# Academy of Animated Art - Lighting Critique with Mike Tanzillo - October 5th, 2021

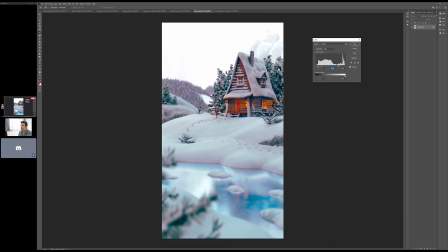Saturation's too much. But something
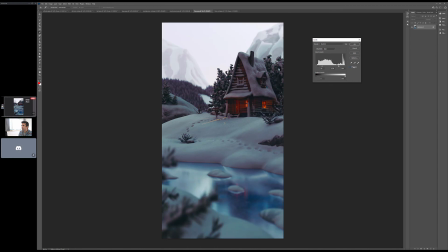more along this line in terms of how bright the house is.
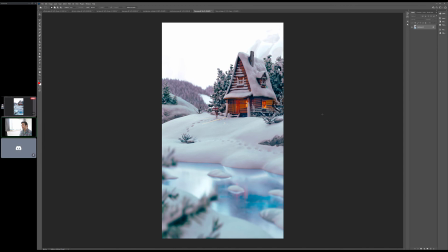And then, and I mean, obviously what that's doing is blowing out the background a little bit, which, you know, you can choose to do that if you want, but really the main focus should be on getting the exposure level of our main subject matter right. Because that's like when you're photographing something, when you're filming something, generally that's kind of what you do.
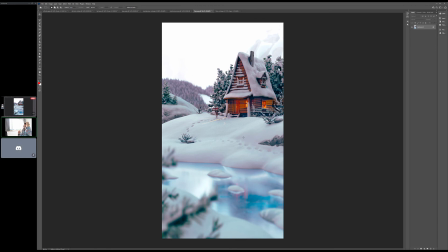You want your main object to be at the proper that proper exposure level, and everything else around it to fall where it may. And in doing that too, it kind of oversaturated things.
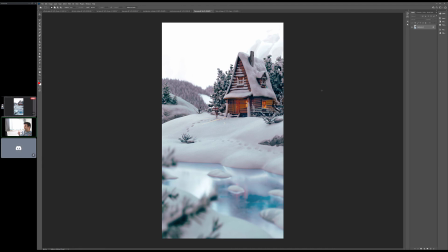Pull that back a little bit. So one thing about yours, and you can totally do this, completely up to you. It feels like a miniature because of the amount of depth of field. Feels pretty high. Let me go back to the original.
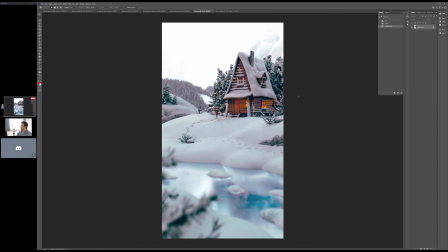It feels like, because there's just a lot. It makes it not feel like a vast landscape as much as like a smaller set.
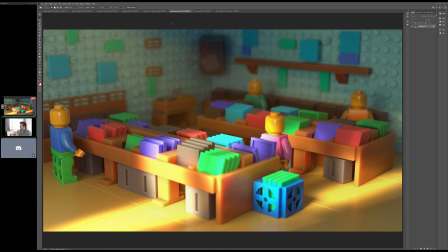It's similar to the way that Montgomery was able to get in his room. It's just like this heavy depth of field makes the Legos feel really small.
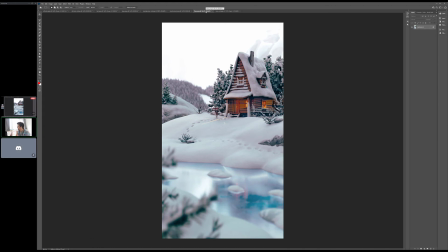This feels on a similar, slightly larger, but still kind of similar scale model scene. This seems like something that would very commonly be a scale model scene, so I'm cool with that. Just something to be aware of.
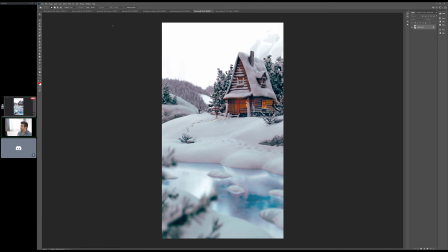A couple other things to watch out for. The snow in the trees back behind the house is getting a little dark and kind of dirty. So you either want to fill it in with some bounce light, some fill light, maybe some orange light from the house. Just find a way to get those values up a little bit.
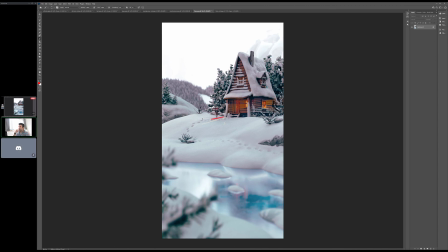And then there's a lot of like light shooting out of the house in kind of like weird shapes on the ground here. I would soften that or kill it if you could. Yeah, and then the last one, and again, let me just make sure this isn't something that I'm doing.
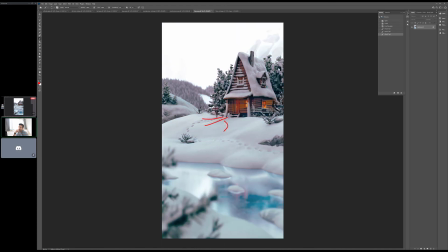Now it becomes more obvious when the exposure comes up, but what's going on right here around the house? There's like some lines here. I don't know if it's light like shooting out of the windows or something, but there's something causing a hard line in there. In terms of, I'm just looking at the color too.
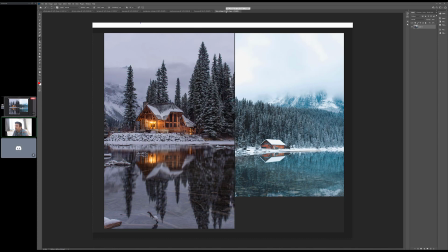Yeah. Color feels about right. Yeah, that'll work. And like, see what I'm saying about like the exposure on this one?
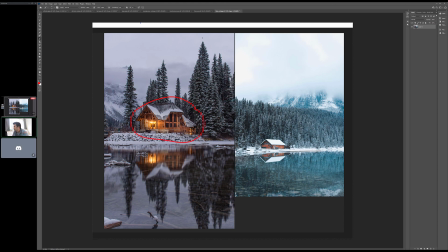Like this house is kind of the central exposure point, and then the rest of it kind of falls a little bit dark and less contrasty. And I don't know, I would kind of goose that a little bit, but they're really using the right exposure on the house and then letting everything else fall where it may.
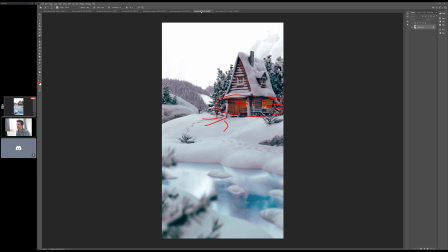I actually think your image is prettier than those references, but you're doing a good job. All right, I'll bring in Ruby. Ruby, do you have any comments or anything before we depart for the day? Sorry to call you out individually, but you were the only one left, so.
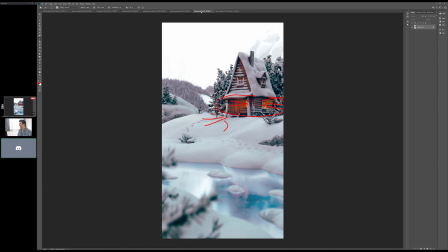No. Yeah, I agree with you with the exposure on this one. It felt kind of dark a little bit, like on the original. But yeah, other than that, I really love the way the snow kind of looks on this one too.
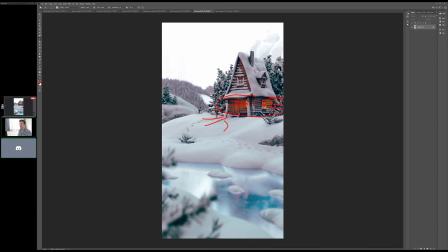Yeah, the snow looks really pretty. You're right. Yeah. All right, cool. Sorry to call you out like that, Ruby. You're amazing. All right, thank you guys so much for joining in today. Keep posting these images. Thank you. Right, bye. I love seeing them, and I'll see you back tomorrow. All right, have a great day, everybody.